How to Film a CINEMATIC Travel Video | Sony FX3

I thought that at the part where I talk about framing and composition, it might be cool to have a little interesting composition, but this just looks weird. I'm gonna change this up real quick. If you also pay attention to the lines in your shots, they too can subconsciously convey a ton of emotion to your viewer.
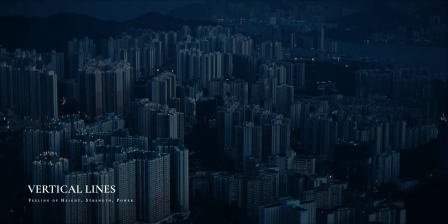Vertical lines in your shots, for example, they can give off a feeling of height, strength, and and power.
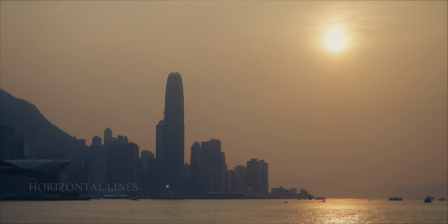And horizontal lines can give the viewer more of a feeling of calm and distance. Diagonal lines, for example, they can give more of an off-putting and unbalanced feeling to your image. And if you use these compositions and lines in your shots with a very clear intention, that can really take your work to a next level.
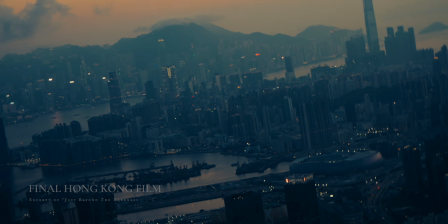To a final break of dawn.
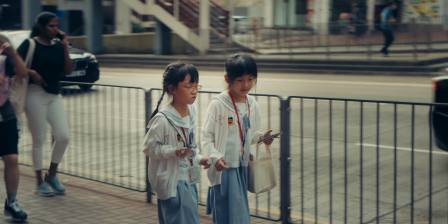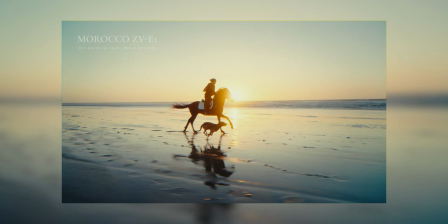Now, just like with my Morocco film, which I shot at the beginning of last year, I really wanted this film to reflect my personal experience of traveling to Hong Kong for the first time.
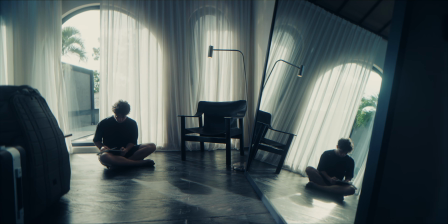And I wanted it to be a little bit more like a diary entry that I could rewatch later on in my life, to see what my perspective and what my experience of Hong Kong was at this point in my life.
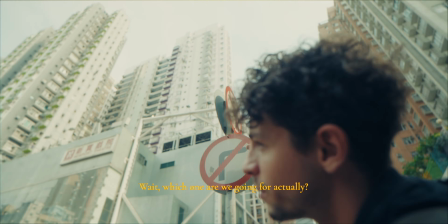You see that building up there? Wait, which one are we going for? I don't know yet.
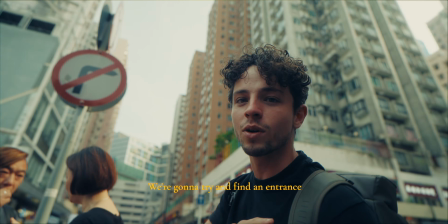One of those buildings up there. We're going to try and find an entrance to one of them. Might turn out to be very exciting.
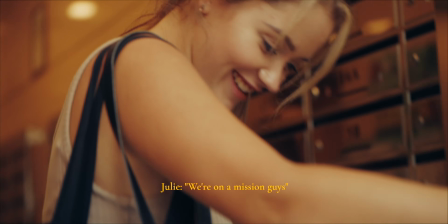We'll see. Mission, guys. Step 1. Vlogging experience.
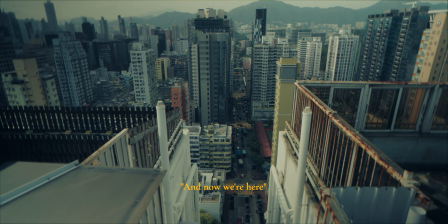We just opened a couple doors, took a couple elevators. Now we're here. Guys, hitting rooftops in Hong Kong, it's not a hard thing. This is sick. Holy fuck.
However, going to a completely new place like this without having any script or voiceover or without having any idea of what you
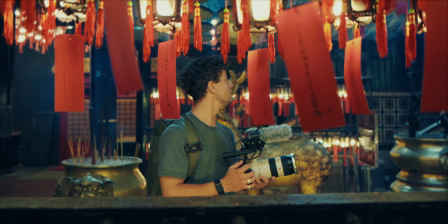really want to shoot can feel a bit like you're feeling in the dark for the outline of an idea that may or may not eventually come.
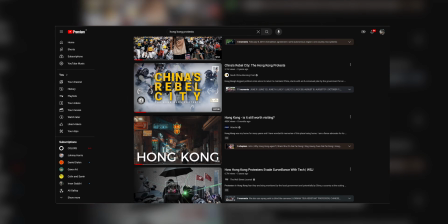And this is why it's super important for me to at least do some sort of research into the history and culture of the place that I'm going to.
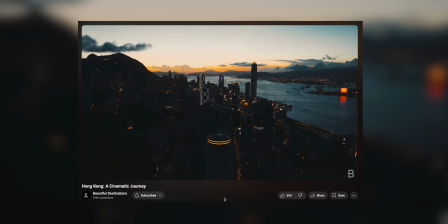I realized pretty quickly that even though this city has been portrayed on social media many times before as a vibrant, flourishing city with so much beauty,
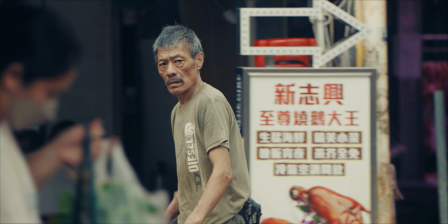there's also quite a deep pain hidden inside of a lot of people that are living there because they have the feeling that their freedom is being taken away from them. Now, this was simply my perception of the situation there, and it might be completely different for someone else, but I could also kind of sense some hope.
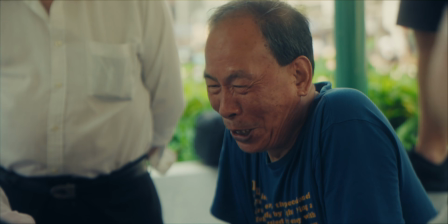That kind of started guiding the main theme of the video. I thought that alone was quite an interesting thing to focus on.
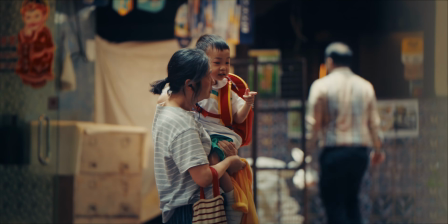And most of the time, I don't really ask the people beforehand if I can film them, because that would make their initial reaction a lot less authentic.
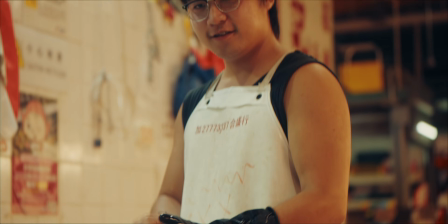But once I've captured that shot, I always make sure to go up to the subjects, to show them the shot, and just to make sure that I get their permission to use the actual footage.
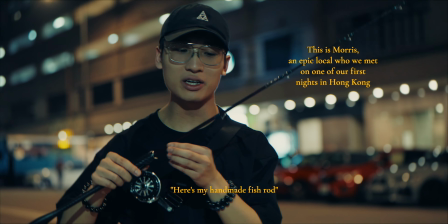So for me, here's Morris, and here my handmade fish wallet. And this is color of Ferrari red.
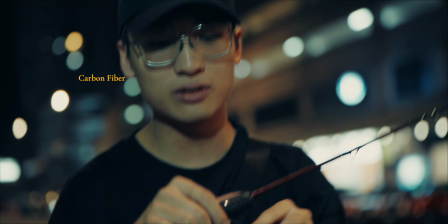The inside color is carbon fiber, carbon fiber, carbon fiber, carbon fiber, all carbon fiber. I love carbon fiber.
During a day of shooting like this, I get to live through the eyes of hundreds of people from an entirely different culture that are going about their day and about their life.
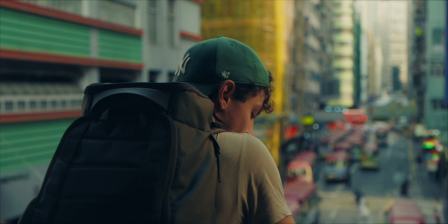And that's really a way for me to slow down, and it makes the entire experience of traveling to a place like this so much more special and meaningful.
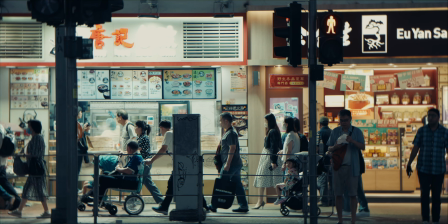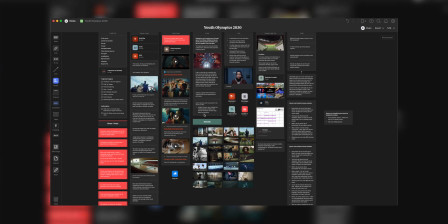And one thing that actually made a crucial difference is a software I've personally been using for pretty much all of my projects for over 4 years now, and it's called mFlare. And they have actually been a sponsor of my work before, and they're also sponsoring this video. mFlare is the perfect tool to organize,
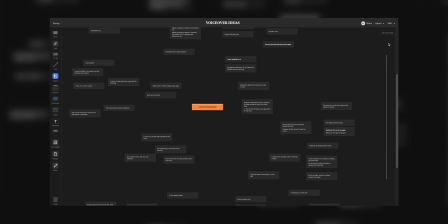experiment with, and collect ideas for your creative projects in a super visual way.
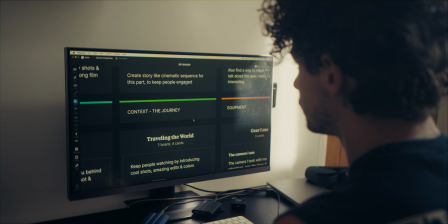And so before I set out on my journey to Hong Kong, I started to collect all sorts of different types of reference links,
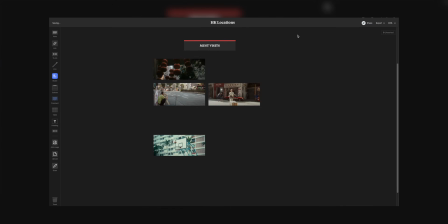of color palettes, of visual inspirations, locations, and much more. So that once I was on location filming,
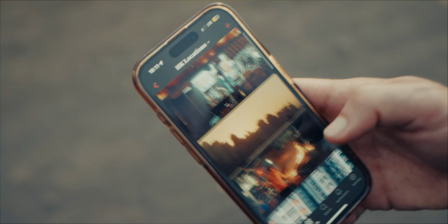I could really quickly reference back to this collection of visual elements that I had to get inspiration for things around the city that I could focus my camera on. And I actually also used mFlare to script every single word of the video that you're watching right now. Now, if you're interested in trying mFlare out for yourself, it's actually completely free with no time limit, and there's a link down below in the description of this video. Now, a super important technical part of my filmmaking process was choosing the right frame rates and shutter speeds in camera.